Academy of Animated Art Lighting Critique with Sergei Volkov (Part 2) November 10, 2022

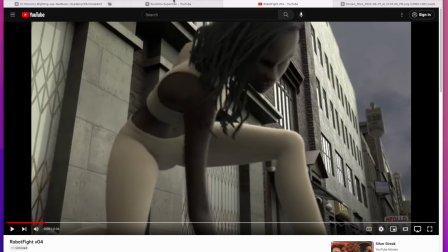258s
The only thing, well, let me, I guess, start my spiel really quick because we have only about 10 minutes left.
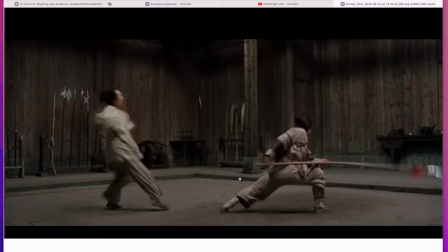267s
Where is that reference? Note in this reference why this works. It's one of your shots. Usually, what how you wanna have pop your characters. Its basic formula is usually works. It's a dark background and lighter shape in front of it. Then you can see much better and read them much clearly.
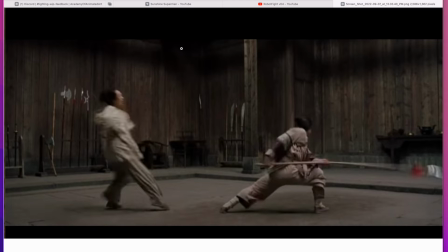286s
Or the way around, it's like light background and darker shape. Or sometimes once in a while, like for example in this shot, it's darkish, kind of homogeneous mid-tone background, and we have much more contrast from characters that has much stronger brights and darks at the same time,
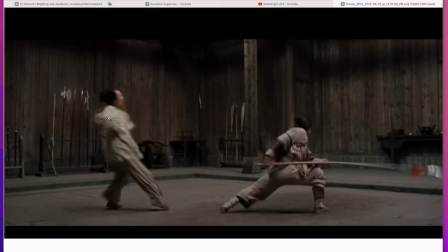306s
much more contrast one. As a consequence, we can read them against background much clearer, much easier. They kind of pop out. They're there, but they'll pop out. We know what to look at. We're looking at them. We're not looking necessarily at those words and stuff. But basic.
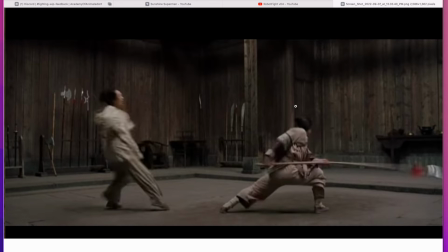325s
If you squint your eyes, you can see this like darker mid-tone, kind of homogeneous whatnot background, and these very contrast shapes on them with deeper darks and brighter brights, and now they stand out.
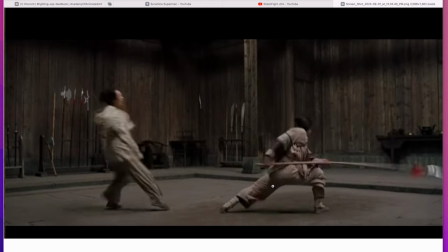340s
They kind of featured. You with me so far? Hello? Yes. Okay, Yes. good. Now let's go to your shot.
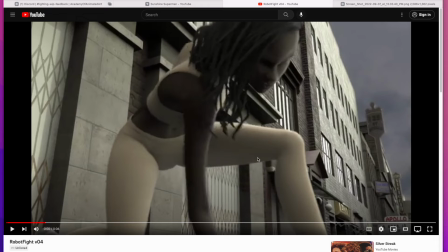350s
So what's happening here a little bit, we have kind of very busy, very contrast background, and we try to compete with this pretty busy contrast background with our characters.
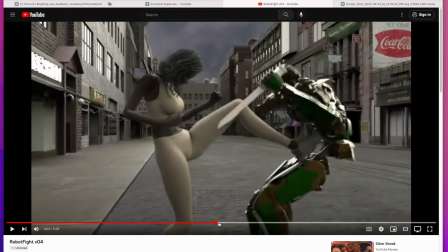364s
There are some values and shape to them, but it's the contrast values, and in actually she's actually much more kind of pale or less contrast than the background. Background is kind of steals attention here to some degree. On the other hand, there's a potential.
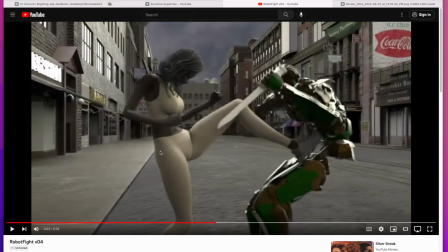383s
She has this darker skin and white pants and outfit. There's a kind of like contrasty colors in her embedded, and he's metal too. We can have these highlights and darker place on them too. There's a potential to get somewhere.
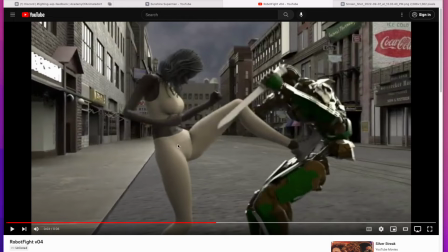399s
The challenge here is how to make them more contrasty and interesting, how to make their brights brighter, darks darker on one hand, and how mute the background a little bit. What I would almost suggest you to do is,
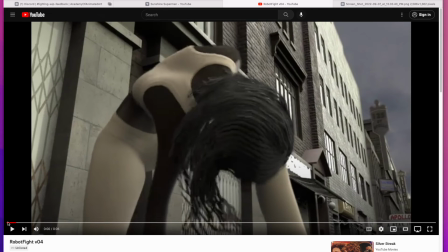416s
especially in the beginning, what could be interesting, we pretty much want to, the trick is that camera moves here too, and sometimes when camera moves,
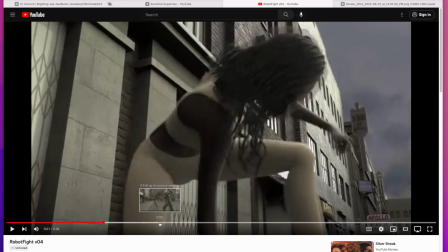425s
it's extra challenge to resolve it for all possible angles.
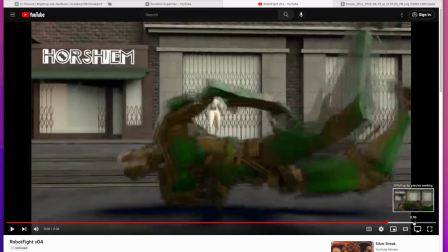433s
But here we end up actually looking this direction and kind of look a little bit left and right and end up here.
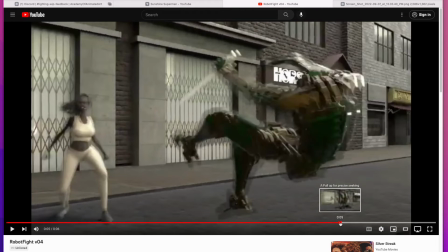440s
Even right here you see everything kind of like similarly lit,
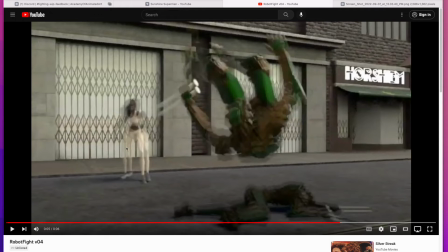444s
and we look in the background just as much as we look at our main characters, main performers.
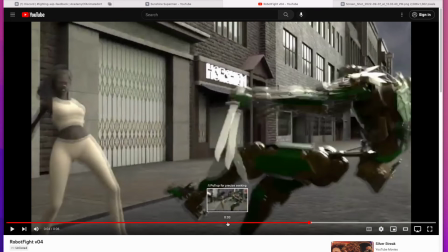450s
You with me so far? Yes. I see. Okay, good.
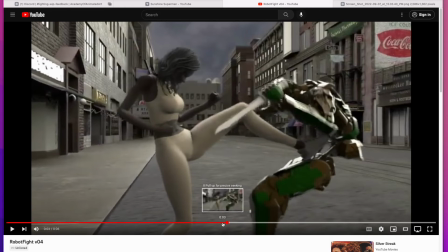455s
What I would probably suggest you to consider to try is, I understand this is overcast situation, overcast light, but even in overcast light there's a sun somewhere.
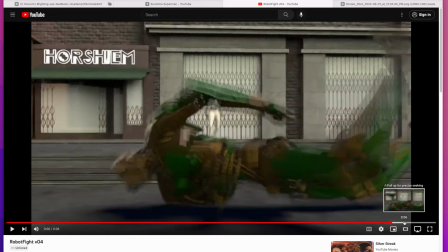467s
It's we can make it a little bit more present than not.
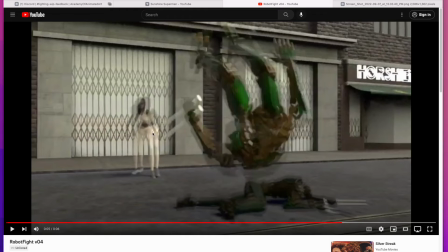472s
I would consider actually to bring your sun somewhere behind this building, so we can get, so this building will get kind of on the shadow area, and or maybe like right kind of the,
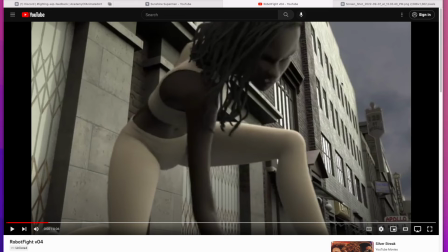489s
actually maybe from this angle, pretty much put sun somewhere like right here, whatnot. So the intention would be here, we would have this wall kind of in the shadow, in the core shadow.